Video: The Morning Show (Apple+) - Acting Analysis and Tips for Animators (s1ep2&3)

Welcome back to an acting analysis and tips by animators and today I'm going to take a look at episode two and three of season one of the morning show on Apple Plus and I'm going to cover character reactions,
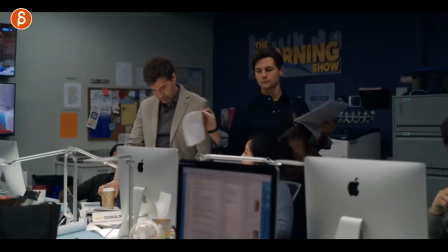0:10 introductions, focus, background characters and a bunch of stuff more so let's go. I'm still going through season two which so far is also awesome but this show has so many fantastic characters and so many cool moments of character choices and prop usage and a bunch of stuff that you can use for animation.
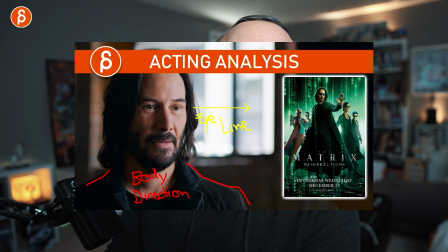0:29 But before I continue, hi my name is JD and I do acting analysis clips like these i do animation analysis clips i do animation lectures i
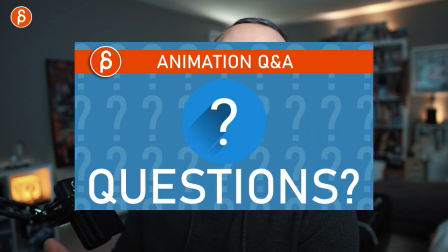0:35 do news i do reviews i do a bunch of stuff it's the pitch at the beginning check out my channel if you like it like and subscribe you know the usual pitch like subscribe and if not maybe just keep watching maybe i'll i don't know i'll convince you later but that is
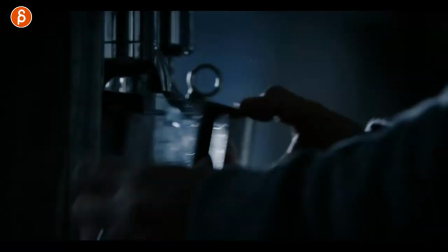0:47 the pitch at the beginning let's get to the sequences and first one is this where he is struggling with a bunch of stuff you haven't seen this he
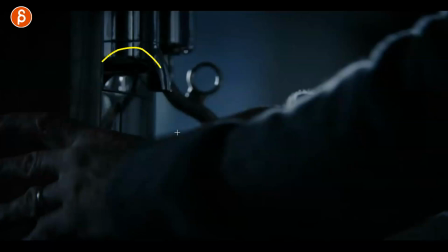0:55 has a lot of problems he's starting with this and he's right now trying to make himself a cup of coffee and all of that leads to so
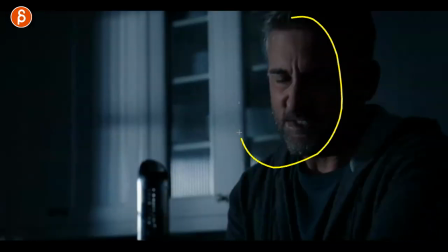1:02 many problems in terms of like mental anguish this is kind of the end of this where he started crying and everything and now he's done and
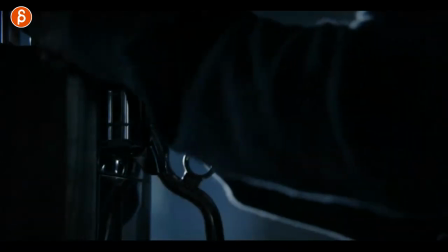1:10 he's finally realizing that wait i put this in correctly and i look at his reaction here and
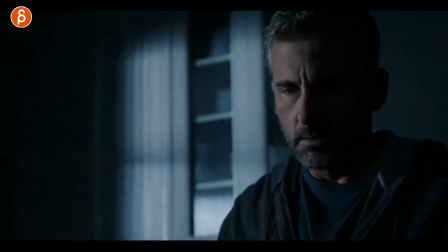1:19 oh just that pause and i move with the hands looking around he puts that in
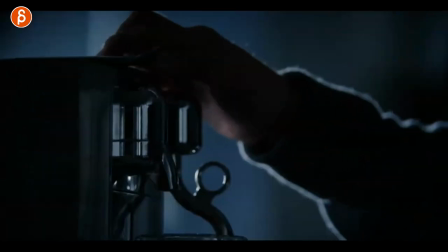1:24 and then as it starts working you can see again his look and
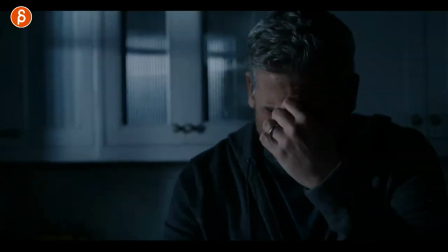1:29 he's surprised that it actually worked very happy you can drink the coffee and that's all great it's breaking down again and the reason why i'm showing you this because
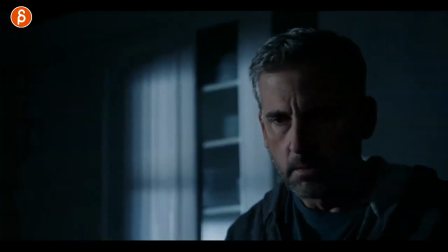1:37 if you have a character focused on something let's go back here right this could be something off screen we have never seen it you
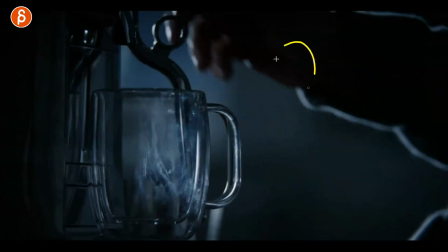1:44 might have an establishing shot like this somewhat right maybe you see the full character and the full prop and then we cut to this but it's
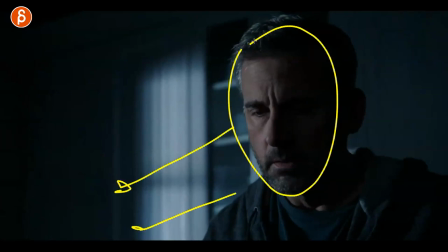1:52 great to have your character focus on something when you have thought process and something you want to show on screen because as you are continuing in your
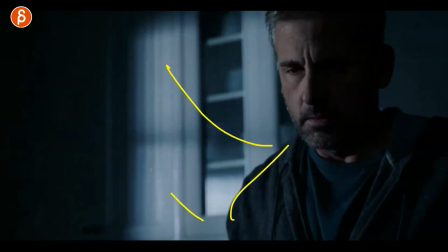2:01 animation journey where you go beyond the mechanics of it say you know you move this arm and the shoulder goes up and it moves the chest it moves the head you're kind of past the mechanics you're going more into thought process and pantomime and i love this where you're giving your character problem
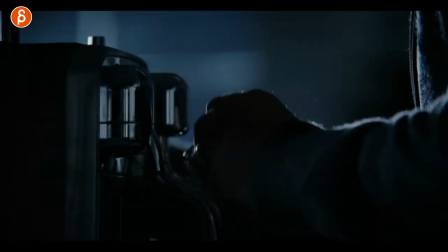2:15 the problem is that i want to make coffee but it doesn't work and since you're going into pantomime and reactions on the character.
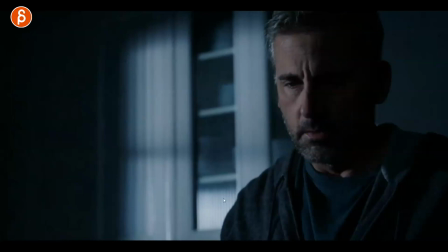2:21 It's also great when you don't have lip sync and you don't want to get into this whole aspect. How do you externalize something where, hey, I think this worked.
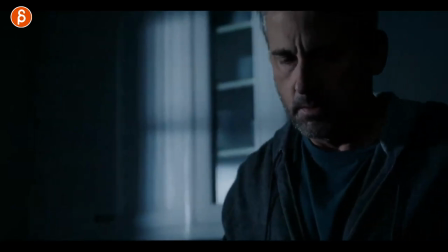2:29 Look at his hands. That moment of, oh, it's almost like he doesn't want to touch it too much or just let go. Like, I don't want to disturb this. It finally worked. So to me, this whole combination of character looking at something, this can be on screen, off screen, just reading the reactions.
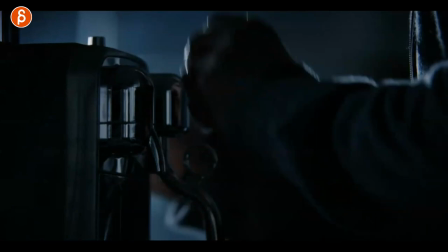2:43 It's a great exercise for animators and using props as a driver, right?
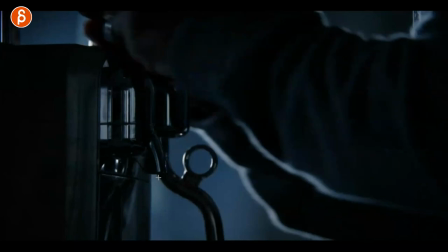2:48 So this could be, like I said, the end of a problem. And now we just, as a viewer, saw the end.
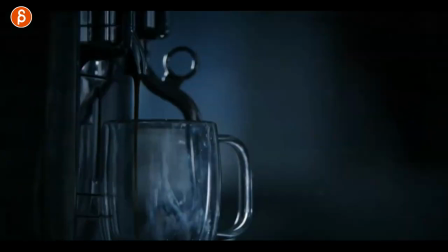2:53 This could be something mechanic, whatever it is. And I love this. I love that moment of this. Even towards the ends when he has that, oh, oh, it worked.
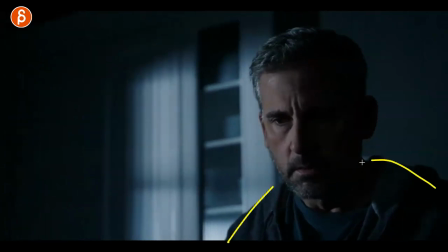3:02 And it's a great framing too, because you don't have to do a lot in terms of body mechanics. It's just basically this. And it's going to be all in the eyes. Obviously, the lighting will be different, so you can see both eyes.